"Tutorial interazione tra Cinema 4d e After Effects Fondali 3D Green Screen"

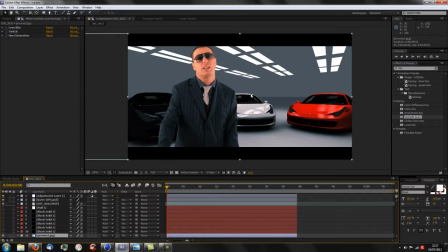7:57 Il fondale si deve staccare, deve avere appunto un po' di profondità di campo. Questo lo dico perché i software 3D, ovviamente, a meno che non settate la camera di ripresa, però comunque non vi conviene perché non è l'oggetto in primo piano,
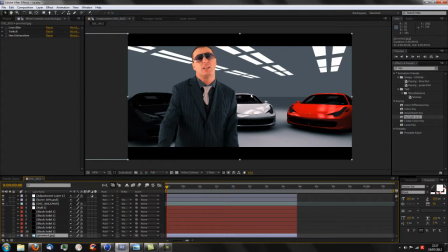8:12 hanno comunque la tendenza ad avere una profondità di campo enorme. Quindi cosa facciamo? Attribuiamo subito un effetto che si chiama lens blur o sfumatura di lente, la quale fa subito due cose.
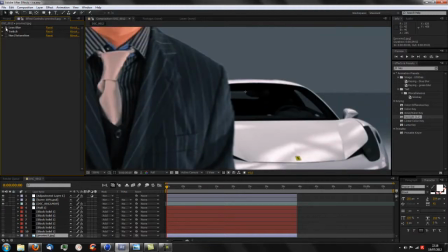8:26 Allora andiamo a vedere più da vicino. Allora, se vedete il fondale, ora lo tolgo, si sfoca in favore. In questo caso io ho cercato di fare una profondità di campo simile al mio soggetto.
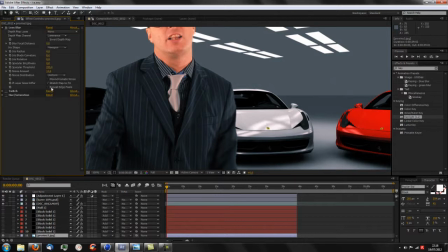8:42 E in più aggiungo un altro fattore che si chiama noise, poiché qualunque macchina voi utilizzate per registrare introduce del noise. Ora vado a cercare un punto dove il soggetto è più a fuoco fisso.
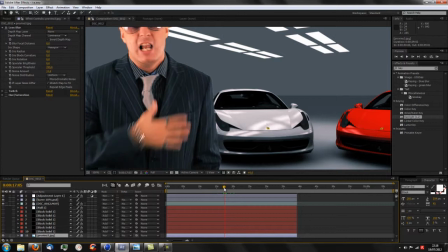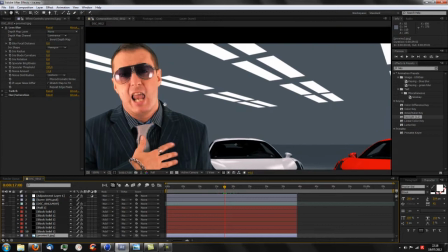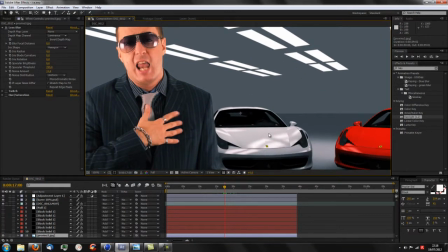9:12 Cercate di dare una certa proporzione. Andiamo senza lens blur. Con il lens blur.
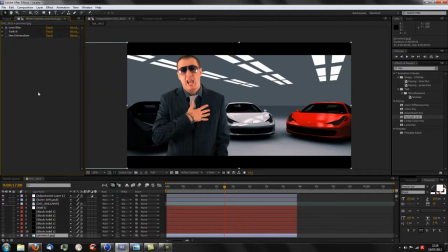9:23 Bene. Questi sono gli step per ottenere, diciamo così, una prima situazione di fondale 3D credibile. Un'altra cosa che dovete fare, a mio avviso, è questa.
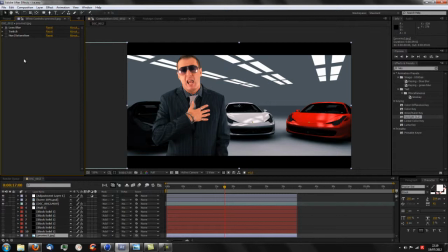9:38 Ricordate che comunque i colori nella vita reale sono direttamente proporzionali alla quantità di luce presente. Difficilmente, a meno che siate in studi iperprofessionali e comunque anche in questo caso
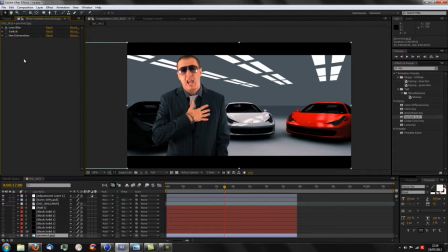9:56 riuscirete ad avere un'illuminazione perfetta, così perfetta come quella che è in grado di riproporre un software di modellazione 3D. Per cui considerate che una cosa da fare sempre a mio avviso è togliere un po' di saturazione ai colori, poiché sono effettivamente troppo precisi, troppo saturi. Vedete
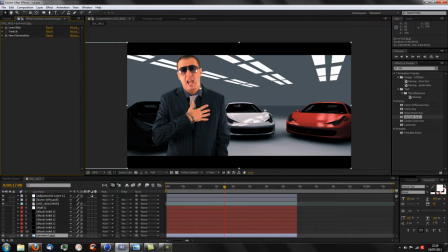10:16 che desaturando si ottiene un impasto più omogeneo. Da qua in poi potete fare un po' quello che volete. Siccome la mia idea era quella di un videoclip, ho preferito, dato il soggetto,
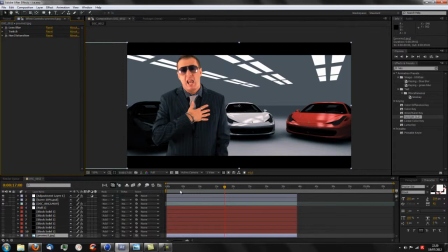10:36 la persona, il nostro soggetto vestito in maniera elegante, delle macchine, comunque fuori serie,
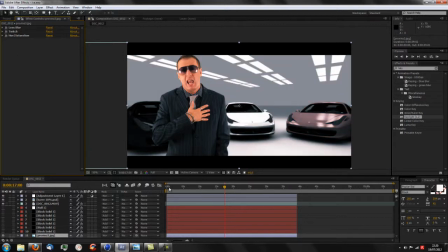10:45 sono andato a mettere una serie di effetti, diciamo cool, per cui abbasso un po' la risoluzione,
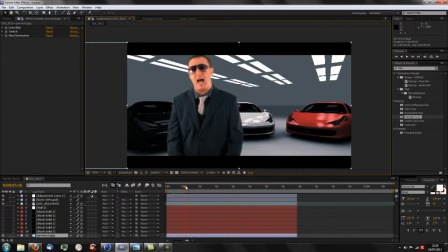10:54 per cui ho messo dei flash, vedete che fanno appunto, e tra l'altro rendono ancora più credibile il fondale, poiché lo rendono animato piuttosto che un'immagine statica.
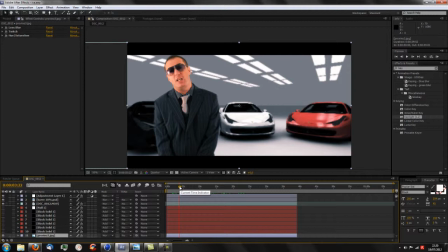11:09 Dopodiché ho voluto fare un altro esperimento, e cioè ho aggiunto una serie di layer a cui ho attribuito un plugin che produce una luce.
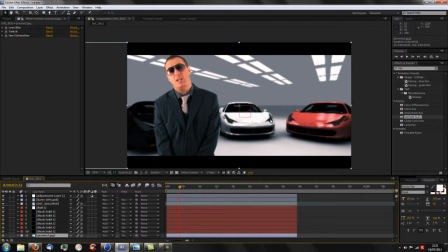11:26 Questi layer sono stati messi in concomitanza ai fari delle macchine,
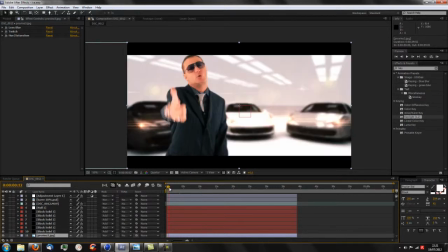11:32 quindi l'effetto che si genera è questo. Ho poi animato ovviamente.
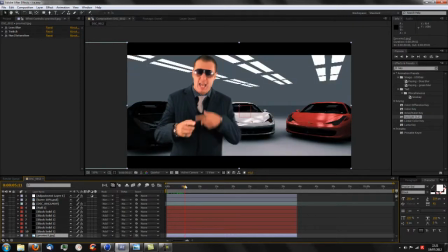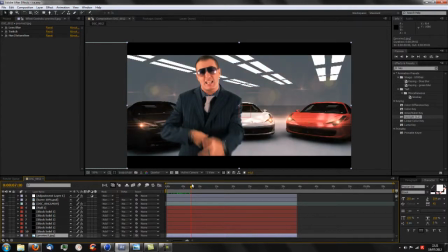11:46 Per cui i fanali si accendono e si spengono.